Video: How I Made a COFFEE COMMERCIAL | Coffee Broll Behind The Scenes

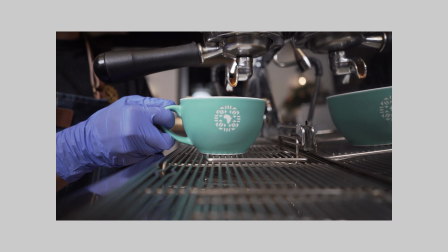(4:08)
If you track the movement of your subject with your camera, it's going to make the clip more interesting. And because it was just a quick shot, I thought adding the movement could also make it more interesting too. So for the next shot, I decided to dolly backwards while Natalie puts the cup into place.
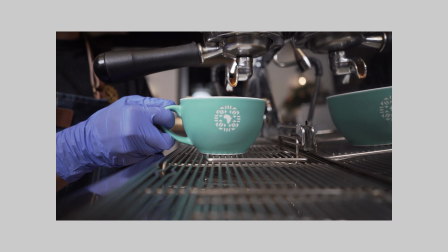(4:24)
I did this for two reasons. Firstly, we don't want to see the camera's reflection in the mirrored surface of the coffee machine. And secondly, I also thought the leading lines of that like drain or like grill, the bottom of the coffee machine, it looked really good and it was leading towards the coffee cup, which also has the logo of the cafe on it. So I thought that was really interesting, having those leading lines towards the logo of that cafe. I kept this next shot quite simple just because I didn't want to make too many coffees and mess up and have to make another one So
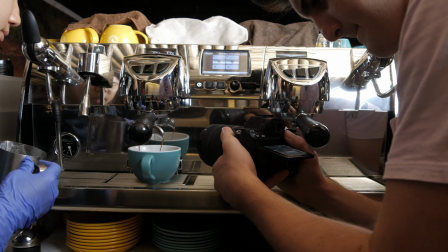(4:56)
we just kept it really simple and got it in the first take, but I still think it was quite interesting just because of the panning to the side movement.
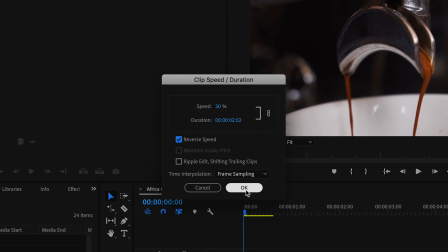(5:01)
So for the shot, I actually slowed it down quite a bit and reversed it, but it's really unnoticeable, and I think it worked out quite well. I love how it looks and how it sounds when the steam comes out of the frother, and even though they don't usually leave it on this long when they make a cup of coffee, we still kept it for the cinematic value, and I think it worked out quite well. So I think this is a great time to mention that this process that we went through when we were creating the sequence, it's not the exact process that they go through to create a cup of coffee, and you don't actually have to follow what they actually do. We took things out and added things in just to try and increase the cinematic value and make it more interesting. You don't always have to include every little step that you take, and I think that's where the creativity comes in. You can decide which parts of the coffee making process you want to include and which parts you don't, and then think of cool angles and cool shots to capture those moments.
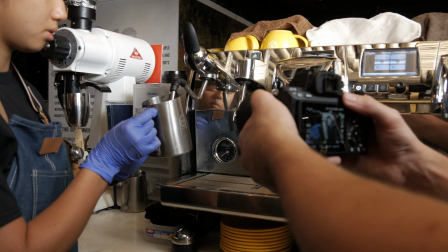(5:48)
And then for this next shot of the silver cup tracking into the frother, it's just cinematic to follow your subject, so we did that again. So these two shots were filmed one after the other in one milk frothing attempt. But I still think it turned out quite well, and that just shows you can keep things simple and still make an interesting sequence. And that's the same with the pouring of the milk into the coffee. We have to get them almost at first try.
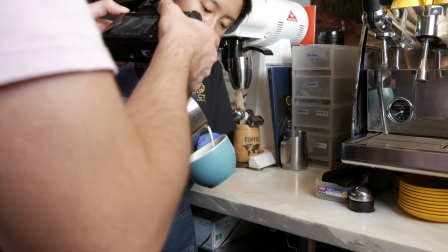(6:14)
One thing I did was again to follow the movement of how Natalie was pouring the milk into the coffee, kind of like having that rotation effect. And for the final shot, I put the camera on the cloth again and pulled back from the cup into focus.
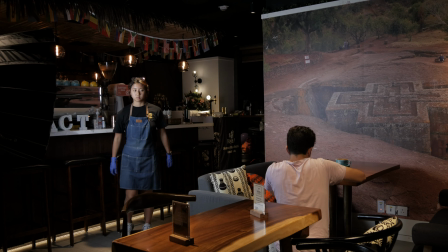(6:30)
I also got Natalie to walk past the light just as I was pulling back, so the light on the side of the cup also matches the movement of the camera.
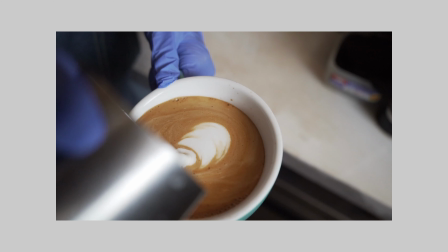(6:37)
It's a really small detail, but it's little details like this that really help sell the shot. Thanks for watching, I hope you liked the video. If you did, please leave a like, maybe comment what your favorite shot was, and subscribe too. And I'll leave you with a final video, once just with the sound effects, and second with the sound effects and the music. See ya.